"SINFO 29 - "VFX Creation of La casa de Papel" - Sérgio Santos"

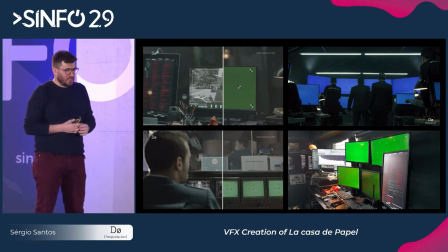(8:18)
So we used to go to green screen so that everything works.
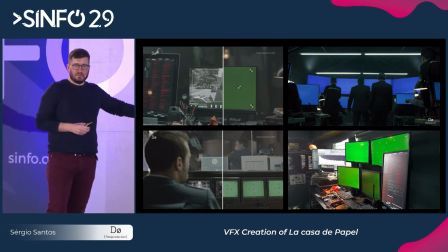(8:25)
On the left side, we have the first season. It was broadcast on Spain, small production, less money. Right side, we have worldwide famous Netflix and everything.
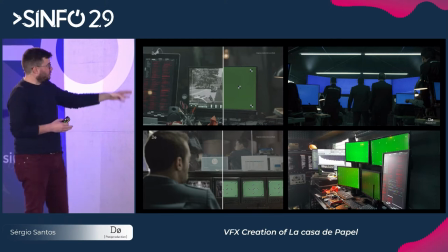(8:40)
We went from doing one screen on a table,
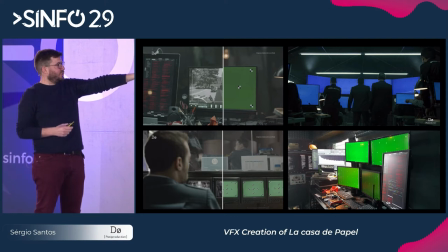(8:44)
small stuff, with professor crossing around to doing 15 screens at once all blue screens or four beneath or ten beneath green screens and continues the show went from small things
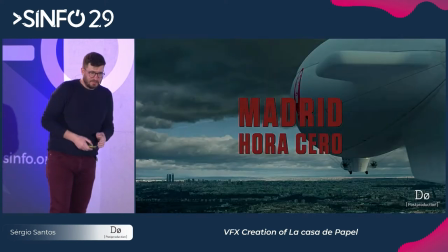(8:58)
to bigger and bigger and bigger and bigger this is the demo from the third
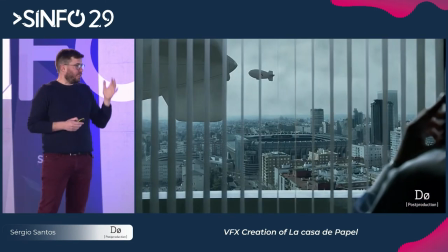(9:05)
season and you already can see that we start bigger with doing
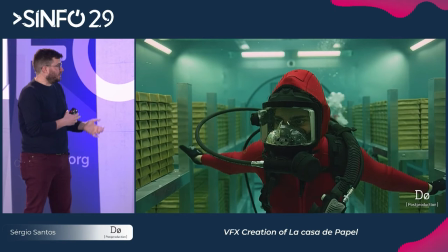(9:10)
3d objects in this case a zeppelin that were in first season we didn't have
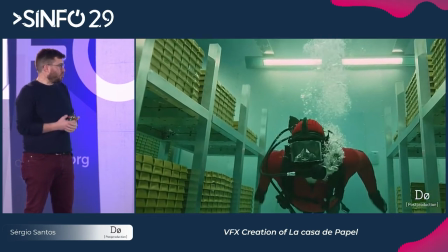(9:15)
nothing of 3d and we also went to do shots in water tank
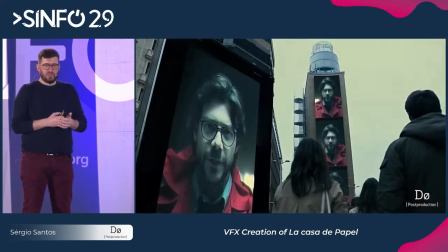(9:20)
in London in Pine Roots studios and the big problem of that water tank was
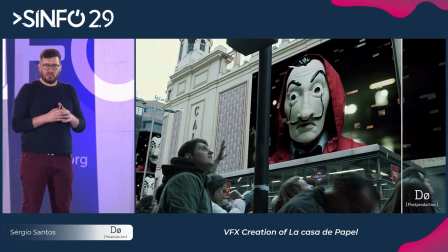(9:25)
that the gold bars shrank and that we have to clean everything and rebuild everything in post-production.
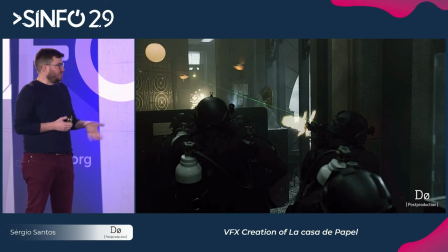(9:35)
Big promo keys on screens these ones were on the streets of Madrid, near Gran Via and Plaza Callao,
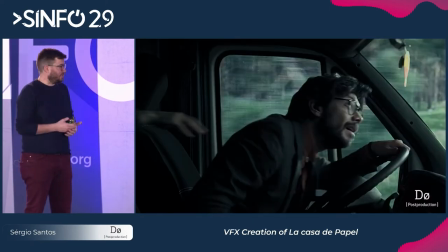(9:43)
the big set I ever worked on with green screens, because they are green screens of the size of a building.
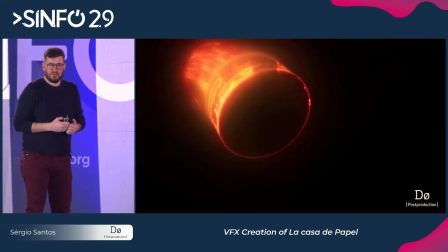(9:51)
What that was for me at that moment was very impressive. At this point is just another day.
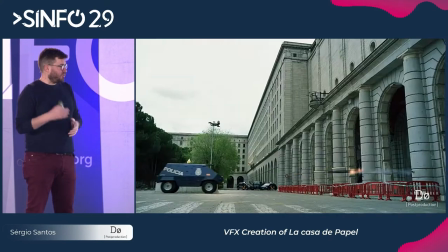(9:57)
As you can see in this series, we have more integration of 3D elements with real elements,
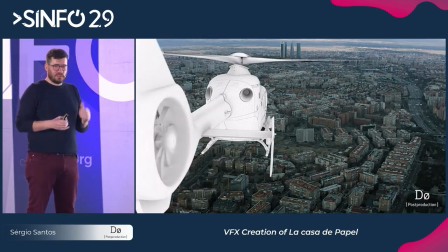(10:05)
helicopters, more 3D and more 3D.
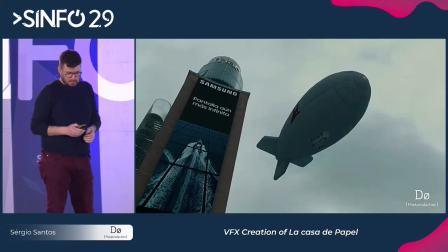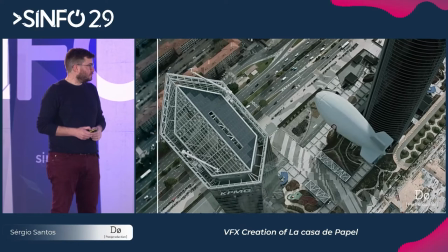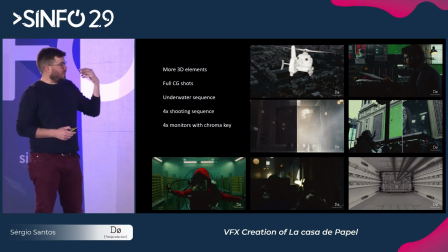(10:23)
So, comparing with the last season, we did a lot of 3D, as I was saying. We continued doing monitors, the sequence with guns were even bigger.
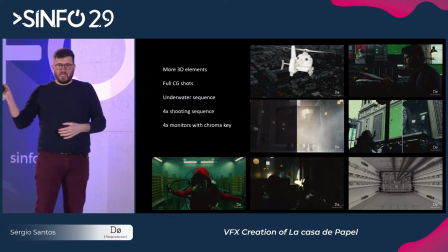(10:33)
There was not only one person or two shooting at this point. There was 10 against 10 shooting, big machine guns, small machine guns, grenades. We did most of the explosions also and breaking walls. there was real
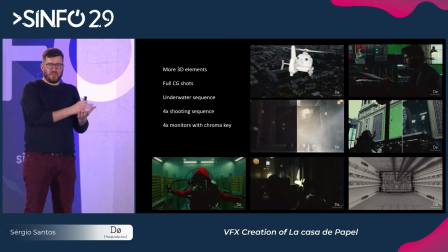(10:48)
material happens real FX effects that were on set but we have to make more things to it because if not there will
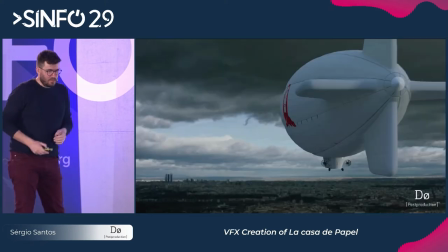(10:59)
be a little bit poor but now I will focus on how to create an effect in this case the Zeppelin sequence that was at the beginning of third season as all big sequence of effects we start with a storyboard.
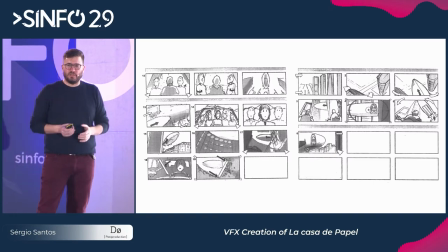(11:16)
Just to understand what was written on a script, we pass it to paper,
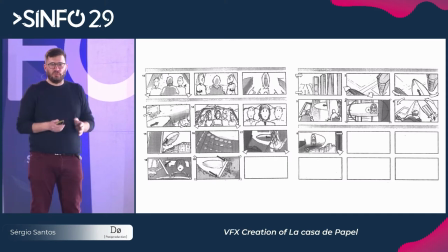(11:20)
we have the storyboard, and we can start to see all the shots that we are going to need during the part of 3D production. And to understand if we need to cut something, to add more things.
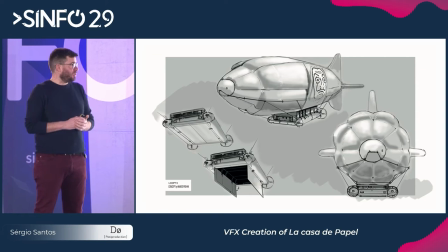(11:32)
Then we went to drawing, to concept art. This is one of the many draws we did.
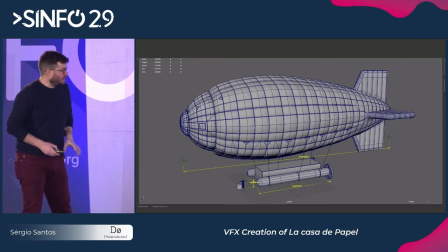(11:41)
And this was the one that was approved. Then we went to production, but when we arrived in 3D production,
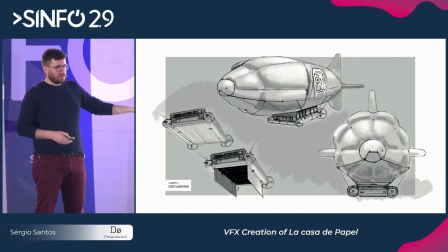(11:48)
we realized that what was good in the drawing was not good on 3D because,
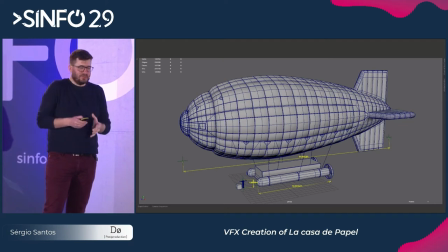(11:54)
for example, the box beneath, it's a little bit weird. So it didn't fit what you normally see in a Zeppelin.